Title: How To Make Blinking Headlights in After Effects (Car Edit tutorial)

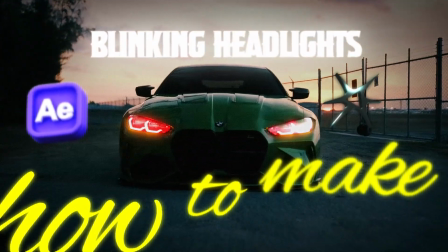0s
How to make blinking headlights. Let's recreate this effect.
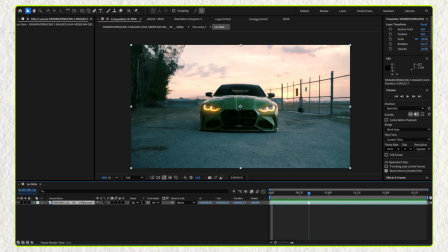5s
After placing your video on the timeline, decide where you want the effect to start. Then, go to the Effects panel and apply the Liquify effect to your clip. Select the tool with the finger icon and add a keyframe to Distortion Mesh.
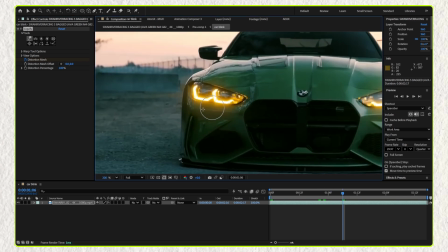18s
Move forward a few frames, hold Ctrl, reduce the brush size, and carefully deform the headlight so it looks like it is closing. The more carefully you do this part, the better and more realistic the result will be.
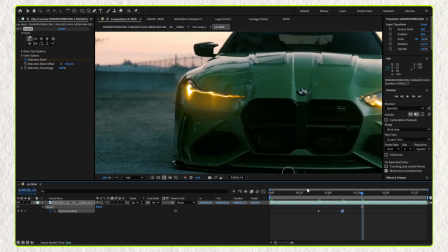35s
Then move forward a few more frames and copy the first keyframe, then paste it there. This will return the headlight to its normal state. For the second headlight, start the effect from the point where the first headlight begins to open again.
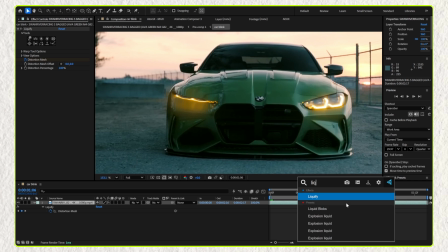51s
Apply another Liquify effect and repeat the exact same process for this headlight. I first created the effect and then moved it to the right, adjusting the starting keyframes accordingly.
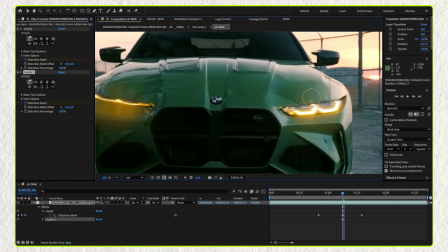62s
It's basically the same process as the first headlight. Again, try to work carefully and patiently because this is the most important part of the effect.
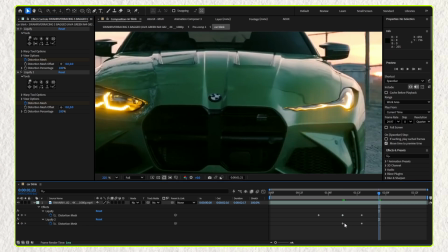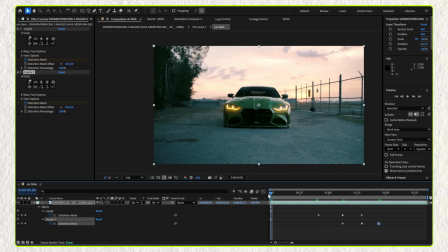82s
At this point, half of the effect is finished, and the video should look something like this. Now let's make it look a little more advanced. Duplicate your video once and cut it up to the point where the first effect starts.
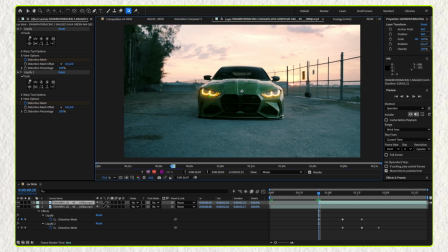96s
Double-click the video, use the Quick Selection tool to select the headlight, and create a freeze frame.
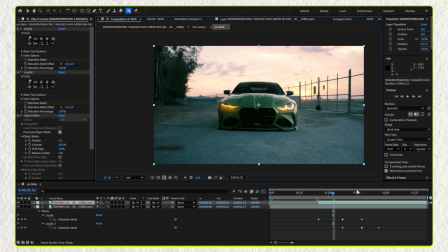102s
We need this in order to change its color later. Then duplicate the video one more time, remove the roto effect, and create another freeze frame using the Quick Selection tool starting from where the second effect begins.
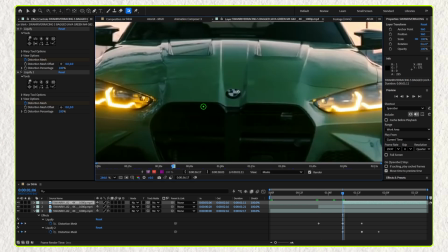116s
This is exactly the same process as the first one.
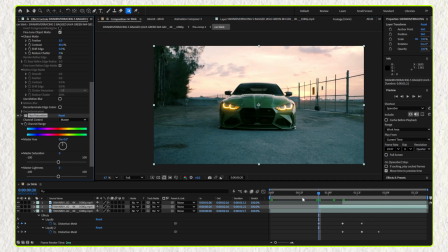122s
Now add the hue saturation effect to the first headlight layer. Add a keyframe at the point where the headlight closes, then move forward 2 to 3 frames and change it to any color you want. This will make it appear as if the headlight changes color when it opens.
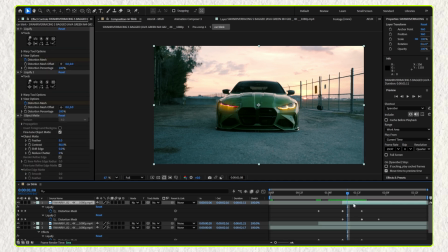140s
Copy the same effect onto the second headlight.
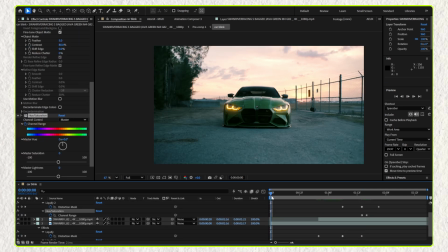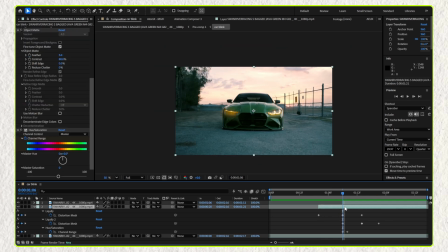150s
Now let's move on to the glow. Cut the first video layer right at the moment when the headlight fully opens and apply a glow effect. Adjust the settings according to the car headlight and lighting conditions, but don't overdo it.
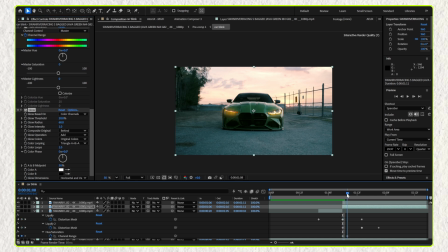166s
Repeat the same process for the second headlight and adjust the settings as needed.
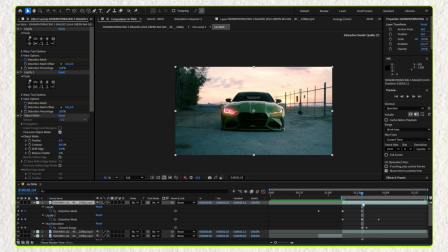173s
Apply the glow starting from the moment the headlight opens.
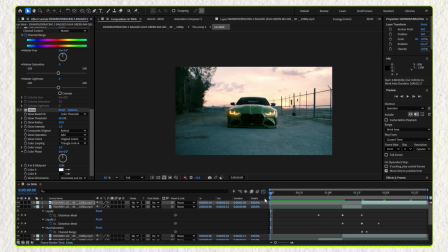185s
The video is now almost finished.
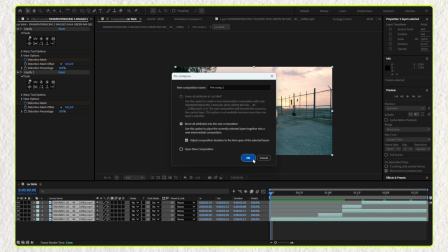195s
Pre-compose all the layers and let's add the final touches. Create an adjustment layer
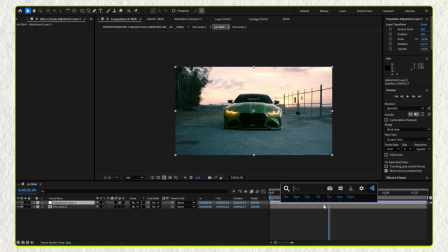206s
and apply the sapphire shake effect. Adjust the shake amount according to the intensity of the effect. You can use my settings as a reference. This will make the video feel more impactful. A subtle shake is usually enough.